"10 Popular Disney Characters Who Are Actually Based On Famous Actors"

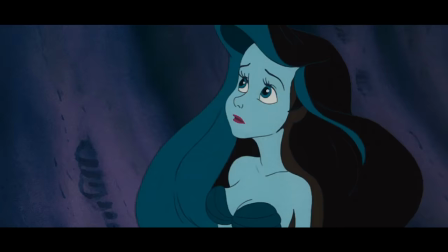0:03 While watching a Disney movie, viewers may wonder why some animated characters seem so familiar.
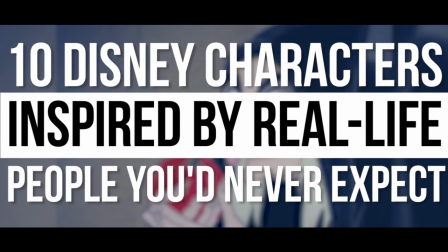0:09 Animation teams will often look to real-life famous faces to assist in etching an unforgettable character.
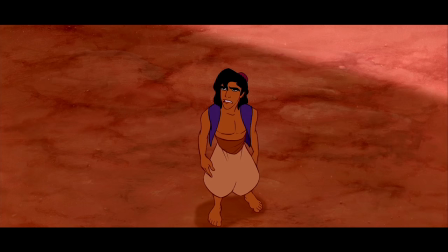0:14 Here are 10 Disney characters inspired by real-life people you'd never expect.
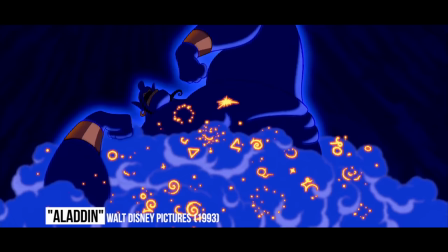0:23 Aladdin 1992's Aladdin included two actors who inspired characters in the film.
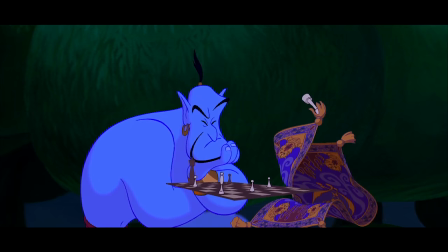0:29 Robin Williams is one of the actors and of course the most obvious one.
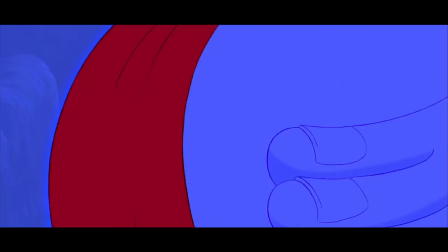0:33 The animators were inspired by the comedian's mannerisms, facial features, and boisterous attitude to create the genie.
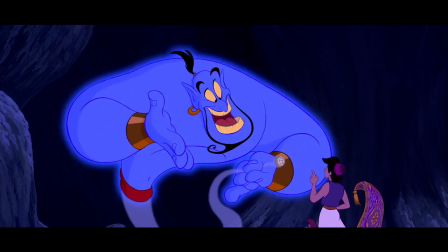0:42 Since Williams voiced the character, it is not nearly as surprising as who inspired the appearance of Aladdin.
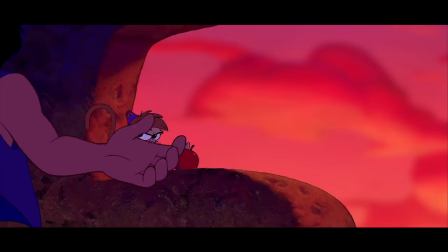0:50 Initially, animators envisioned Michael J. Fox, but realized he just didn't have the same sex appeal.
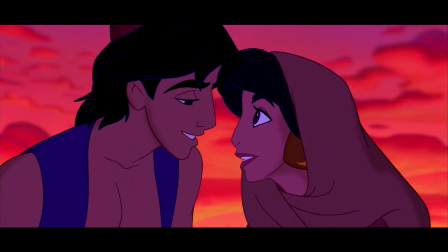0:56 It was then Tom Cruise who the animators used to base their titular character.
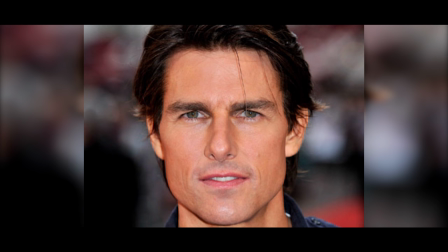0:59 Cruise, being the biggest movie star at the time, may have been the reason Disney wanted to use his likeness for their film.
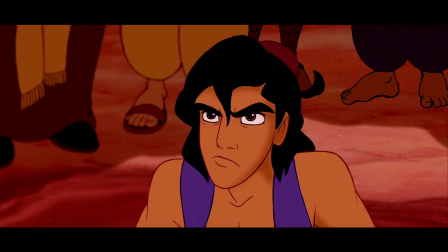1:05 Along with his facial features, Aladdin also began taking on certain characteristics of Cruise and the characters for which he was known,
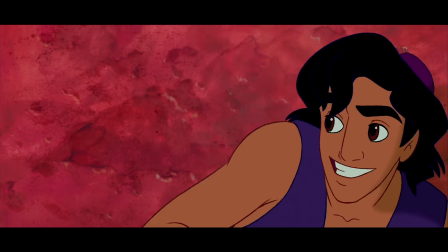1:11 giving Aladdin just enough cockiness and charm to win over children and adults alike.
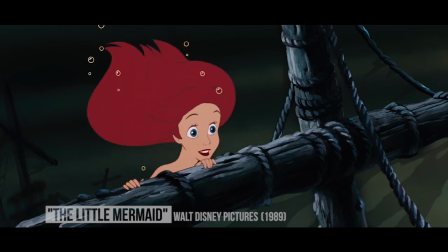1:20 Ariel from The Little Mermaid Actress, writer, and producer Sherry Stoner was used as a reference for the animators when drawing Ariel from The Little Mermaid.
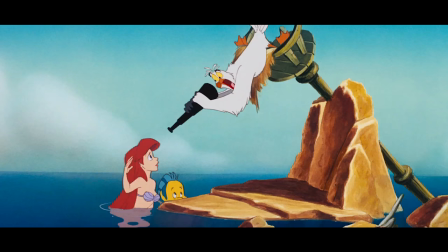1:28 Stoner previously worked with Disney as a screenwriter for their animated shows, including Chip and Dale and Rescue Rangers. Filmmakers used her body movements and mannerisms to visualize realistic flow for Ariel, but animators used another actress to base Ariel's face on, Alyssa Milano.
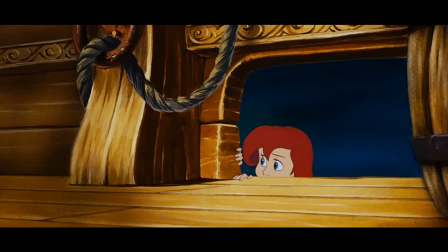1:43 As a child and teen actress on the 1980s sitcom Who's the Boss, Milano's teen dream persona and stunning face was the ideal choice to create a Disney-worthy princess.
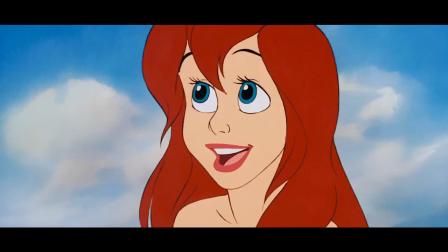1:51 Milano had no idea she was the inspiration while the film was being made, but was told when she hosted a special for the film on the Disney Channel upon its release in 1989. Ursula from The Little Mermaid Ariel is not the only character to be based on a famous performer.
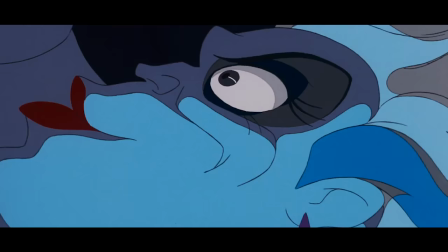2:08 Ursula, the evil sea witch who makes young Ariel an offer she can't refuse, was modeled after Divine.
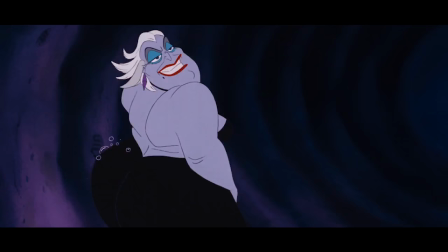2:13 The late actor, singer and drag queen was such a vibrant character, Disney animators looked to the performer to create the wicked villain.
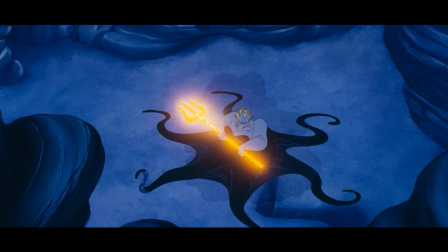2:24 Divine, whose real name was Harris Glenn Milstead,
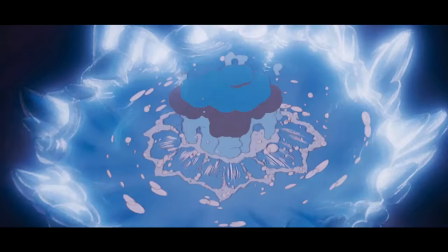2:27 exploded onto the movie scene in the 1970s with John Waters' film Pink Flamingos and continued working with the director until 1988 with Hairspray.
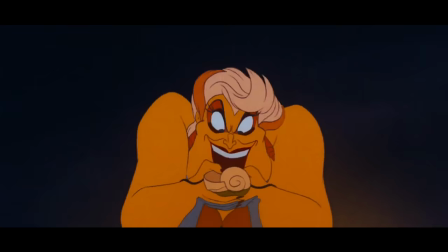2:35 Ursula has such a resemblance to the late Divine, it is almost surprising that the family-friendly company would choose to model a character after the star of Pink Flamingos.
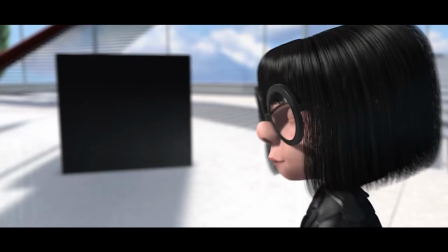2:43 Unfortunately, Divine never saw the final product, passing away one year before the film's release.
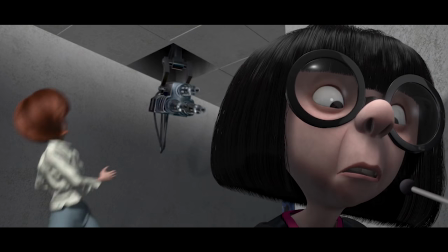2:53 Edna Mode The diminutive stylist of the superhero family The Incredibles,
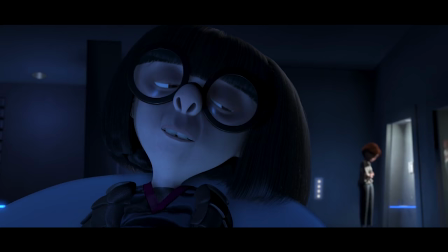2:59 Edna Mode is a hilarious and wacky character,
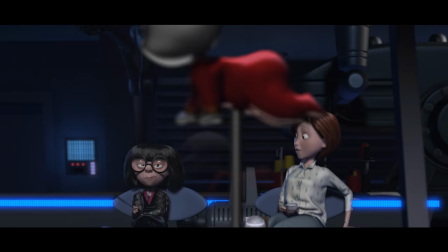3:05 but while viewers may assume she's sprouted from the vivid imagination of Pixar animators, she is actually based on real-life stylist Edith Head,
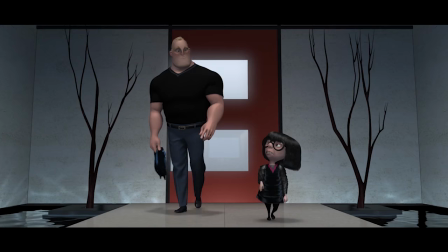3:11 the legendary costume designer who won 8 Academy Awards for films including All About Eve, Roman Holiday, and The Sting.
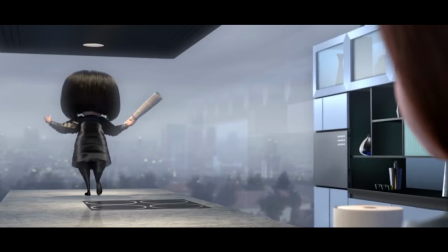3:18 Head had an equally small stature as her animated facsimile, standing at just over 5 feet.
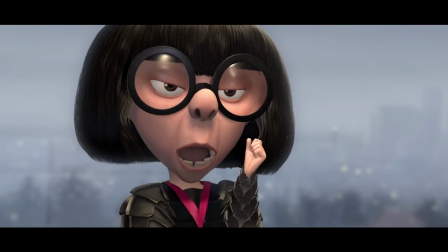3:23 Just as Edna sported memorable Coke-bottled glasses, Head originated the look.
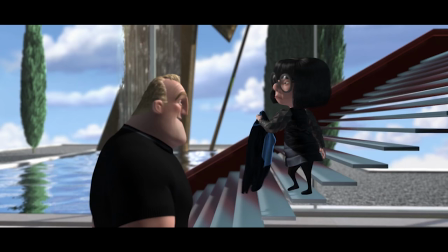3:27 While those who were familiar with Edith Head may have easily guessed Edna Mode was an obvious reference to her, others may have assumed Edna was just another comical Pixar creation.
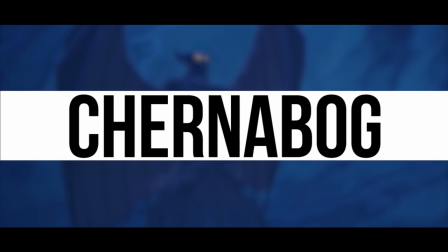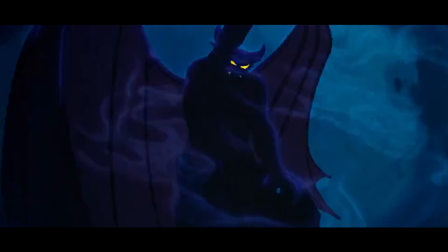3:43 To create the demon Chernabog for 1940s Fantasia,
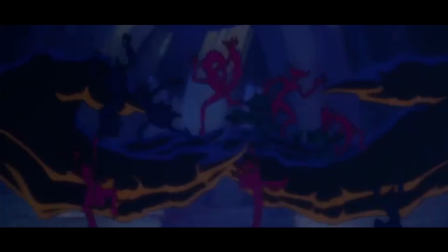3:47 animators wanted to use an equally menacing presence to provide inspiration for a character who would terrify children for generations.
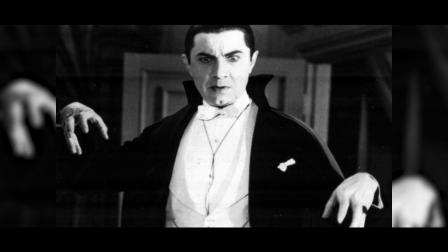3:53 To create a truly frightening demon, Disney looked no further than Bela Lugosi, the actor known for his depiction of Bram Stoker's Dracula in the 1931 film Dracula.
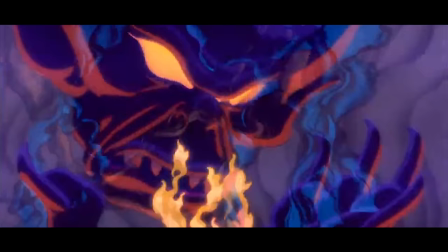4:02 While Lugosi's blood-sucking villain for which he is best known may have been chilling, not all of the animators were completely set on him.